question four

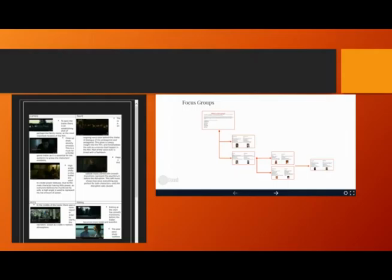[0:04]
Question 4. How did you use media technologies in the construction and research, planning and evaluation stages? In my research and planning stage of the task, I used a variation of media technologies to present my work onto my WordPress blog. For example, to show my deconstructions, I used the site Scribd.
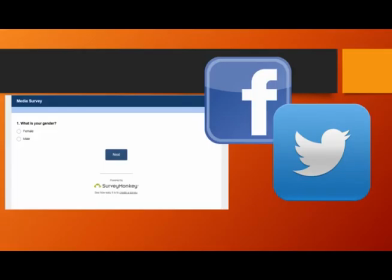[0:25]
I also have used many Prezis and Wii videos, which are similar to Microsoft PowerPoints but are more creative. I used it to show my mise-en-scene, focus groups and certification, as well as other pages.
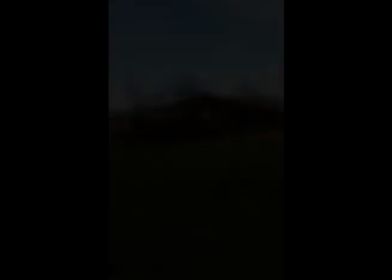[0:39]
I also used it to show the development of my ancillary tasks.
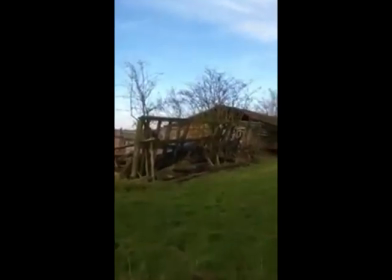[0:43]
When completing my survey, I made a survey using SurveyMonkey.
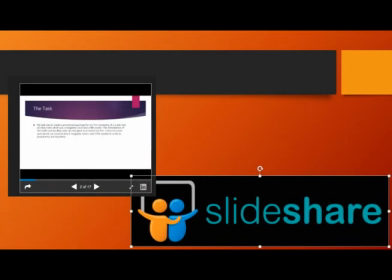[0:49]
I was then able to distribute it across social media, such as Facebook and Twitter, to reach out to my target audience.
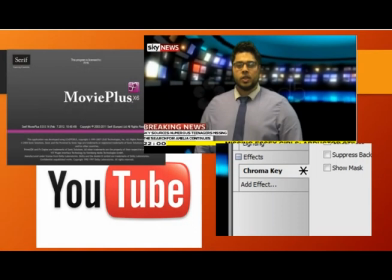[0:57]
We have also used videos to present our work, as well as using my phone camera, an EE Kestrel, to film the screen test in the location scouting, and to film the feedback of our focus groups.
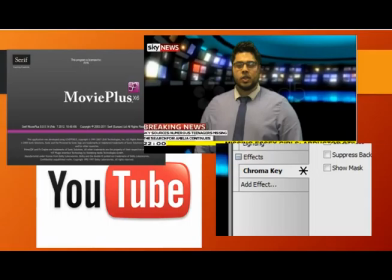[1:10]
I have made my blog more creative by using SlideShare a few more times. I did try it, but I found it very difficult to use, and it is very time-consuming.
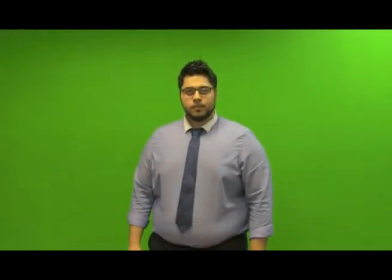[1:19]
During the editing stage, we experimented with a green screen to make the Sky News report as realistic as possible. First, I had to film my actor in front of a green screen. Then, using Serif Movie Plus Digital Edition, I had to edit out the green screen by putting a video from YouTube over the top of it.
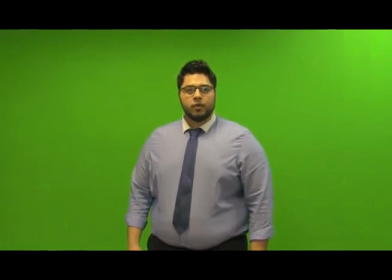[1:36]
I then used the chroma key to fade out the green colour so the actor is superimposed upon the background. This enabled me to use shadows and colour to change the background to make it more realistic.
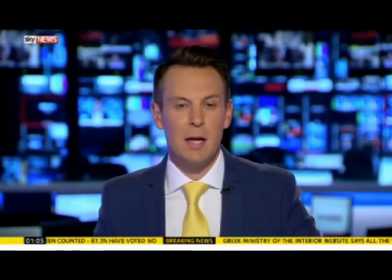[1:47]
Then I took an image of the Sky News logo off Google Images and inserted it onto the clip.
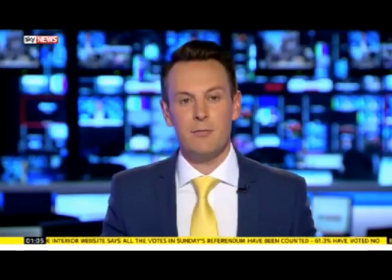[1:54]
I also tried to copy the format and structure of the news programme by using the same colours, style and font.
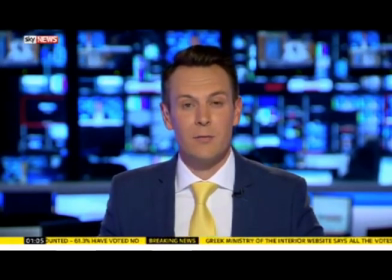[2:00]
I used the font Futuristic and used that to show the signpost of the news headline.
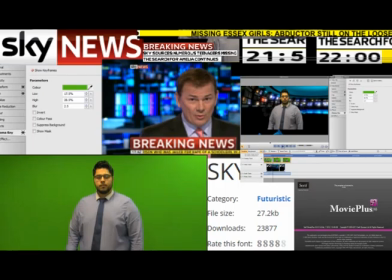[2:07]
I then went on to Insert, CG Clip and then to Quick Shape, where I selected a rectangle. By going on General, I changed the colour and transparency.
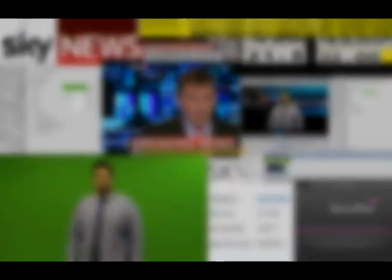[2:16]
I then went on to transform and change the size of the rectangle and crop it to the right shape. I did the same for the running news feature at the bottom,
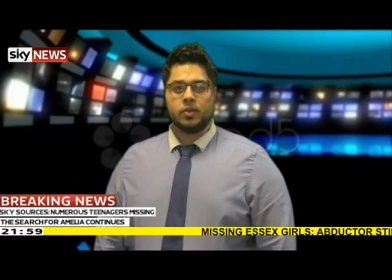[2:25]
which is a yellow rectangle. I then had to change the size of the Sky News logo by pressing Ctrl-T and Shift at the same time as cropping it.
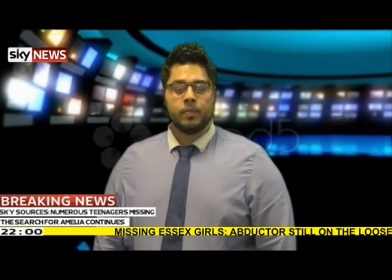[2:33]
I added the rolling text by selecting the scrolling animation and experimented with the speed that the text would appear on,
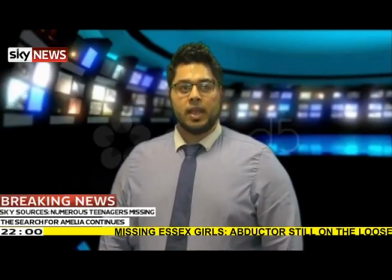[2:41]
so it would replicate a real news programme. I chose the duration to be 22 seconds long, so to fill up the whole time of the dialogue.
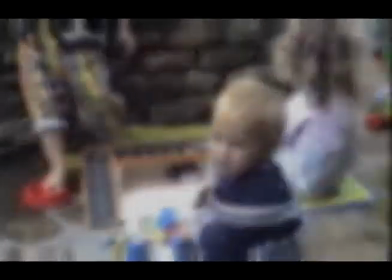[2:48]
I also decided to have the time at the bottom of the screen. I used the same font and used the same white box as on Sky News. I then copied and pasted the clip and changed the time from 21:59 to 2200, which is the likely time the news would be on television.
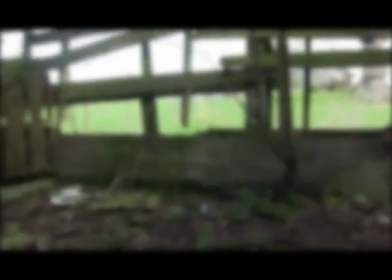[3:06]
We also added effects on the videos. This includes the home video, where we added a filter to make it blurrier and scratchier, as if it were an old tape.
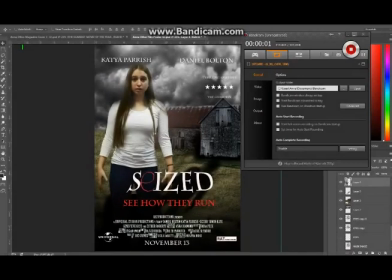[3:15]
We also added a colour gradient with a blue tint to make the shot of the mill look more threatening.
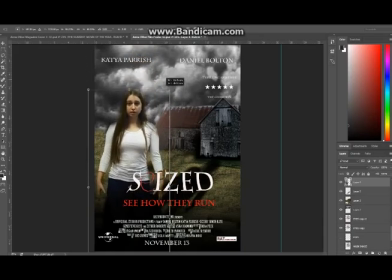[3:21]
Additionally, we had a point of view shot of the protagonist when she's held hostage. We added a filter on top, which made the shot out of focus and blurrier, and this made it more disconcerting, as if we were looking through the protagonist's bewildered eyes. When creating my magazine and poster, I used Photoshop for the first time.
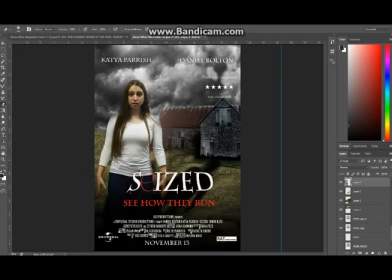[3:40]
I discovered if you press Ctrl-T, then you resize the image simultaneously with holding down the Shift button.
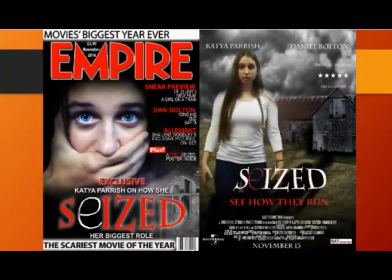I was able to use the rubber tool to blend in the main image of the protagonist in the background of my poster, and I learned that if you use a large brush with a low hardness,
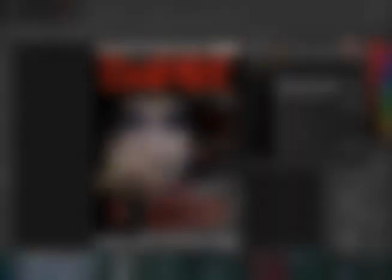[4:04]
it blends in more effectively.